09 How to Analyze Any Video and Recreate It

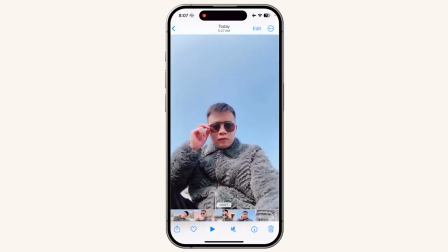254s
This is low angle and still. And then this is the exact same clip, but you just repeat the motion of tapping your temple. And this is just color change. And now he's going to go into his hand like this.
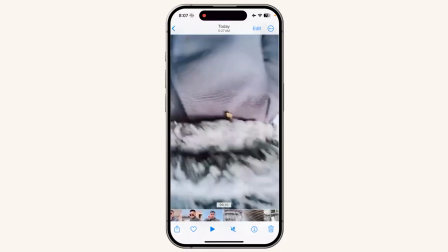269s
And then what he did here is it comes back out of his backside and it goes into his leg,
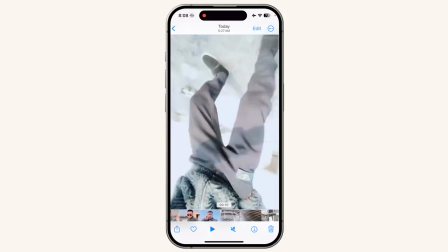276s
which he transitions out again, right?
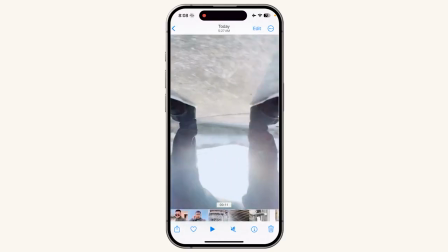281s
And then transition back again and then flip it upwards.
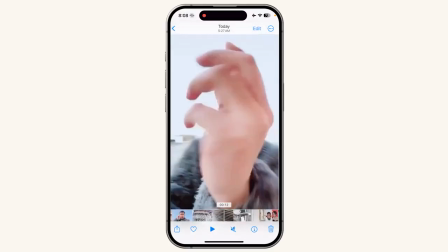289s
And then this knee comes out of his hand and his hand continues this circular motion.
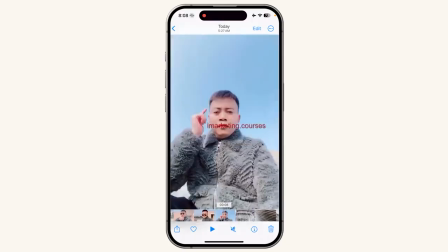297s
So you can see that, for example, this part requires a videographer to help him.
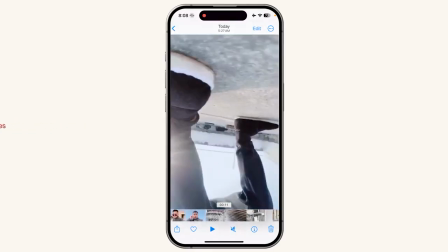304s
He probably most likely this is hard to do himself. I mean, he could, but maybe a videographer helped him.
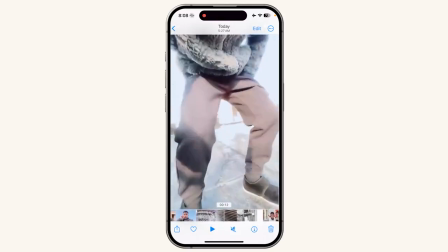311s
It looks like he actually did it himself because you can see him crouching over. And so then he continues this
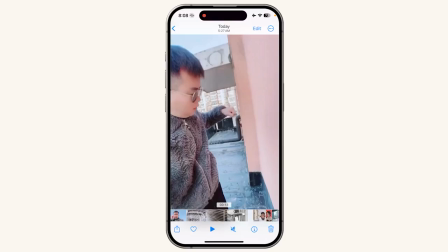317s
spinning motion to his hand and then punches a wall and does this exact same motion in a different wall.
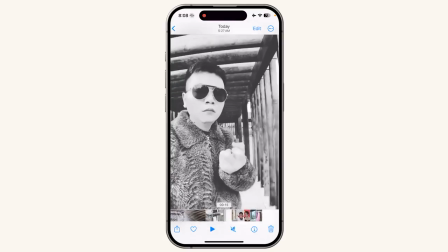325s
Looks at the camera. And that's it. So when you look at it all together, it's so fast and so difficult, but when you break it down really, really slow,
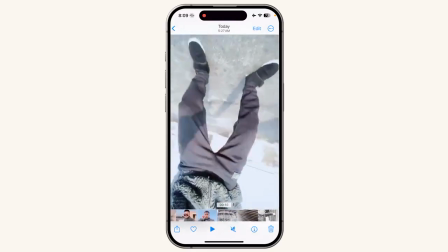335s
you'll notice that a lot of the clips are just the motion continue,
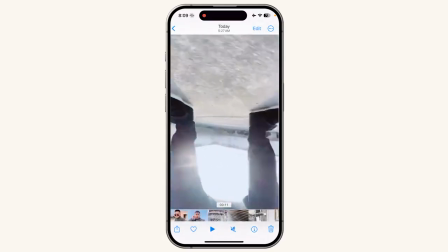341s
but then let's say it's flipped upside down, etc. So let's look at it real time.
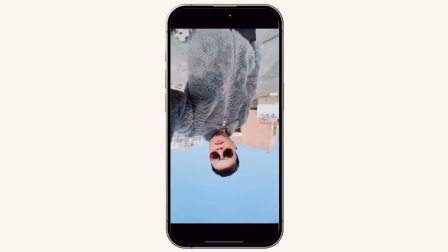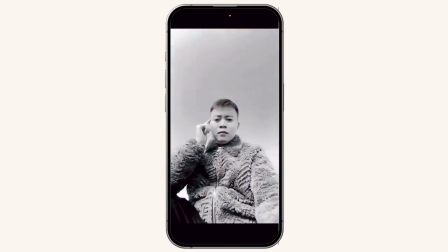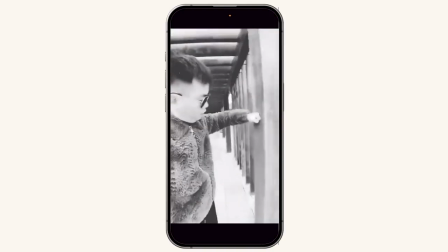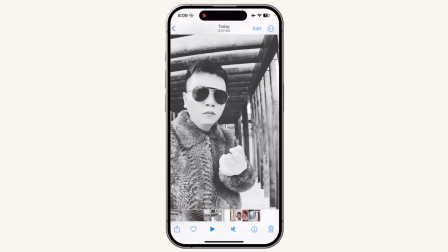361s
Okay, very cool. Now you know all of the clips that you need in order to make the same transition.
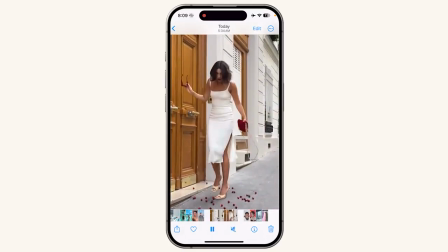367s
Next, let's take a look at this reel where the cherries fall off of her dress. So first, obviously, she'll need a dress with cherries on it and then a dress almost the same shape without cherries on it. And so let's look at the part where the cherries fall off.
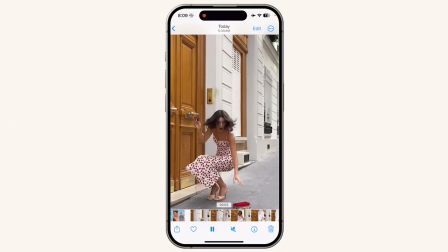384s
First of all, her position is almost exactly the same, very, very minor difference, but almost not noticeable. And notice how she chose to transition right when she's dropping down. And so it's the most motion in the frame, and that's why she chose this part to transition.
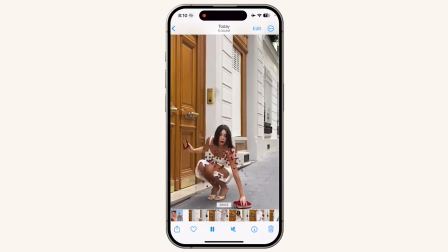400s
So right when she's squatting, so one thing I want you to look at is actually how the cherries,
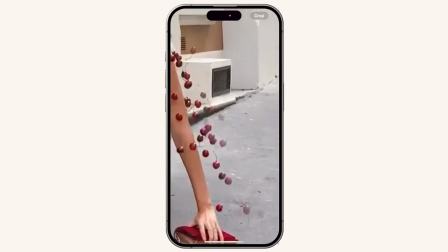408s
you notice how it's a little see-through here.
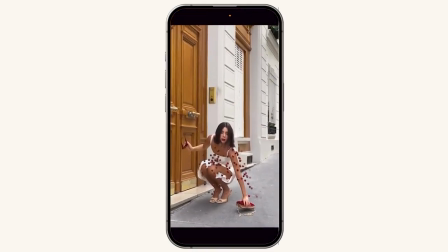412s
And so what I think she did is she added a mask which
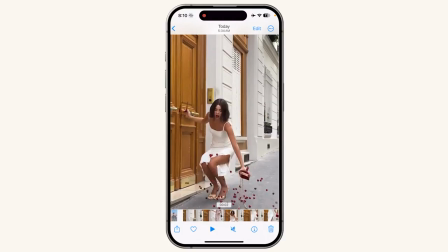418s
expanded as the cherries fall out, as you can see here. And now you can see that the mask has expanded to the side of the frame. And the purpose of this is most likely because you cannot control, so she's going to film this by someone throwing cherries on her, right?
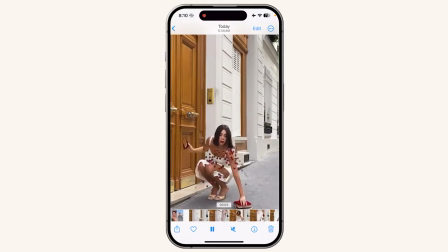436s
But you cannot control, how the cherries are thrown so much. And so when she's throwing it at her, I'm guessing that right around her shoulder,
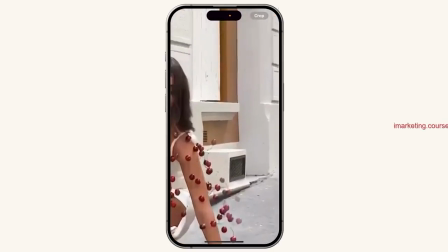448s
there's a lot of cherries right around here. And she has to add a mask to mask them out,
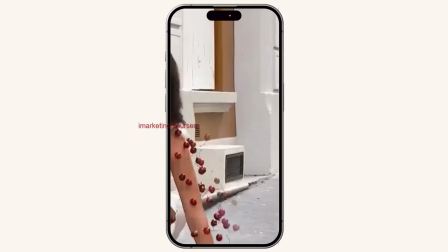456s
and she feathered it so that it looks more natural, so they aren't like some half cherries cut off.
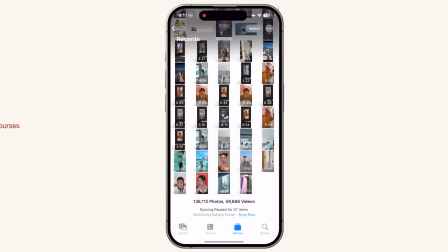463s
And then she expanded the mask.
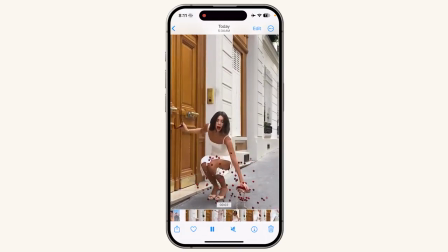467s
And then she expanded the mask to make it look like the cherries fell off in this flow, in this sort of progression, but really it was thrown on her. So that's a very smooth little trick that she added into her video here.
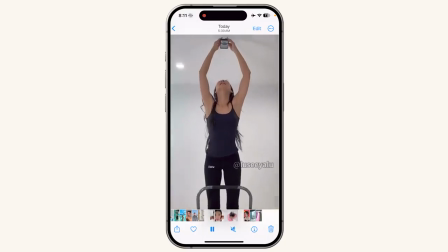484s
Next, this is a really, really smooth transition.
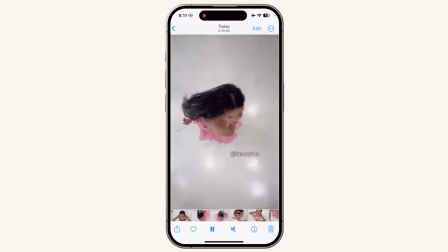489s
And I was amazed how smooth it was, so I downloaded it and had a look.
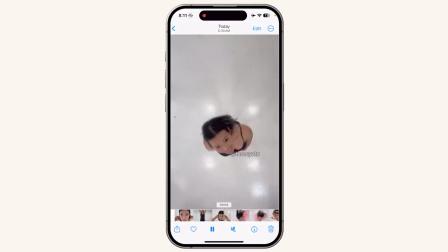494s
And ultimately what she did was she always looked up at the same angle.